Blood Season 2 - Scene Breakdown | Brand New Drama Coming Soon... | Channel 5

Hi, my name's Adrian Dunbar, and I play Jim in Blood. My name is Sophie Petzl, and I'm the writer of Blood. And together we are the debonairs. No, really, and we're going to break down this particular...
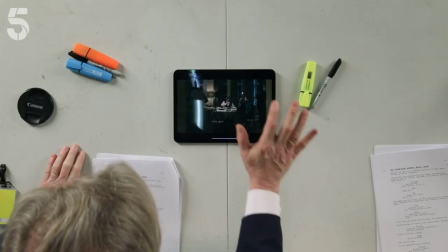Scene from episode one of season two.
There you are.
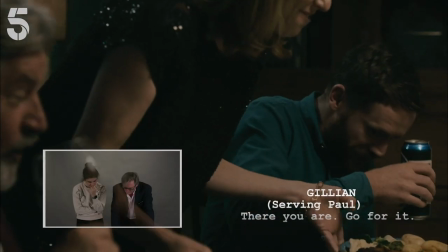Go for it. Oh, he will. Paul, you're driving us home.
I'm going to pause it already. so like writing big group scenes is always tricky because you've got to kind you have to keep in mind what the intention of the scene is or the purpose of the scene is what do we have to get out of it and what are we trying to you know what are we trying to say what are we trying to do but at the same time you've got like five different people with five different agendas five different agendas and five different like points of view and things and there are so many secrets that everybody knows different things and so you know it's a it's a kind of an endless process of going back and forth back and forth and trying to like to make sure you cover all yeah and you'll go on set and one of the actors will rightly point out you know in episode four i i already know that this isn't happening so am i going to be thinking about that and you go yes and so there's a lot of a lot of poking and prodding to get a scene like this right but yes and indeed as we shall see when it comes to the edit something else happens yeah it all changes anyway
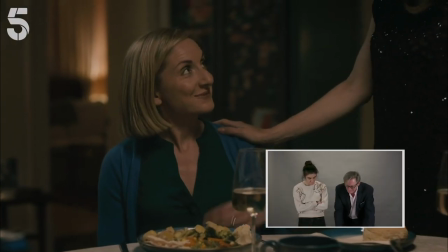can i get you anything No, no, I'm Grant. Are you sure, my love? Go on, yeah. Jim?
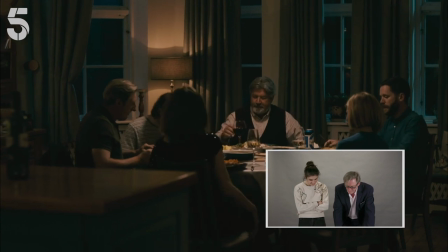No, this looks great. Just a bit of a gravy there.
Yeah, that's a bit of improv. Yeah, I love it when scenes like this will come alive and all the actors are, like, just filling the air and not allowing it to feel too scripted and too staid.
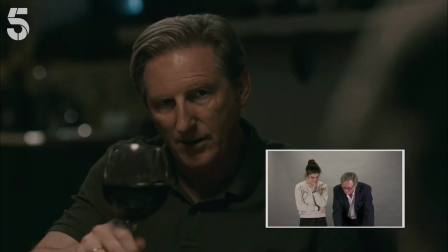To new arrivals, Jim. You're welcome.
Jenny Conway. One of the greats.
And to old?
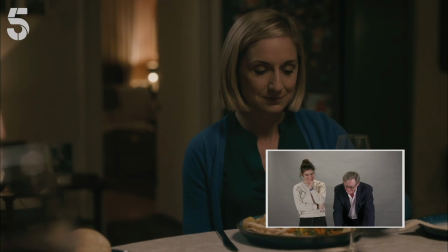Well, to Jillian. You are such an arse. You just keep laughing.
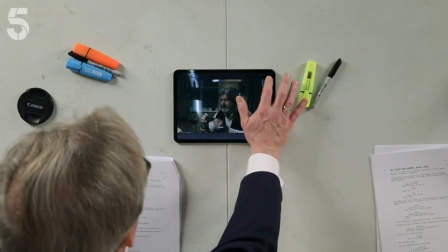He'll be sleeping in the barn with the...
On the sub of there, which is what, you know, the thing about this is that Dennis, in doing what he does now, he pushes the whole thing to a kind of different level, which allows us then to come for the whole thing to crash. That needs someone to push it to a place where we think, wow, this is all kind of... Lovely and happy. He's pushing it there, right? Here we go.
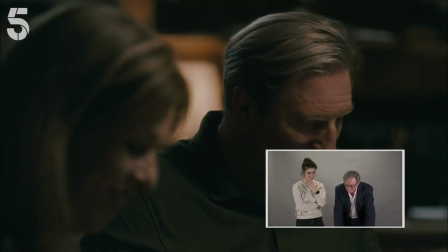And Gráinne's great at providing the counterpoint of just looking like she's about to explode. up here, snoring and farting away.
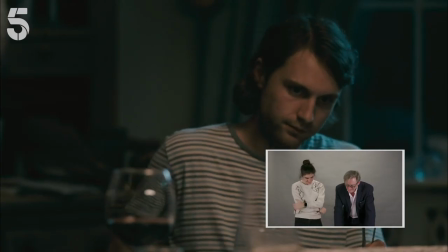Everything's so happy for now.
...phone away.
Yeah, the phone is very good, because it's like the ticking clock of the scene.
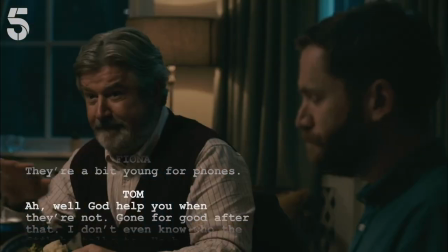They're a bit young for phones. Well, God help you when they're not. All over after that, even a who he talks to.
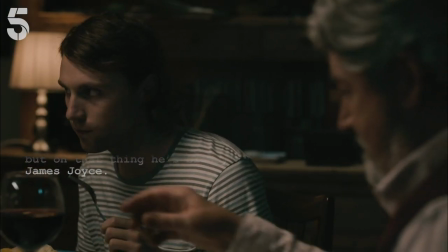Hardly says a word to us in the real world, but on that thing, he's bloody James Joyce.
So I'm going to stop it there, because you don't, you know, So that's when you're an actor, you know, and you can see I'm just, you know, I'm playing within the part. I'm playing my thing. But you don't know how much the cameras of that is picking up. And then you hope when it gets to the edit, that the editor might use some of those things to tell you a particular part of the story.
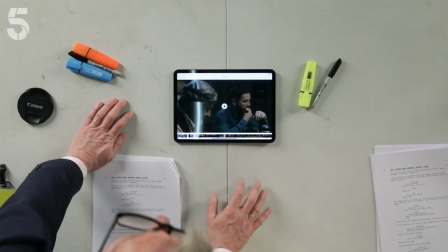And thankfully, we've got a great editor as far as I'm concerned. Finding all the great angles.
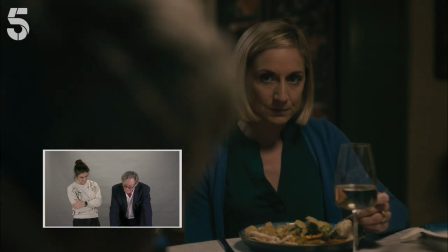I'm excited about staying on at Save Catherine's.
This is our first explosion in the scene.
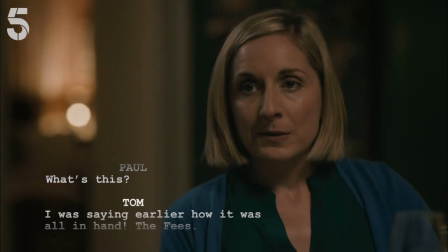What's this? I'm sure I was saying it to you earlier about this all in hand. The fees.
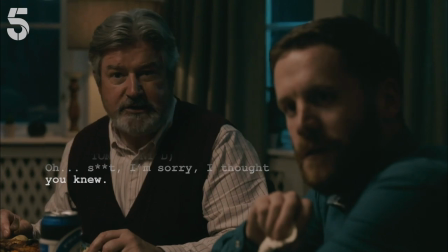Oh, . Sorry, Paul, I thought you knew. We haven't actually discussed it yet.
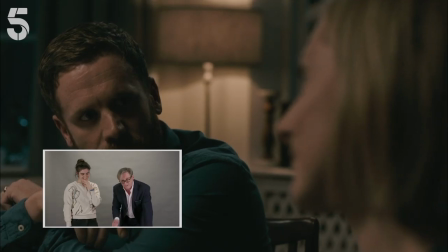Nice sound cue in there as well. Yeah. Just to underscore that.
Tom and Jillian.
Music is as good as anything else that's telling you that this is the moment you have to pay attention to.
So they don't have to leave at the end of term.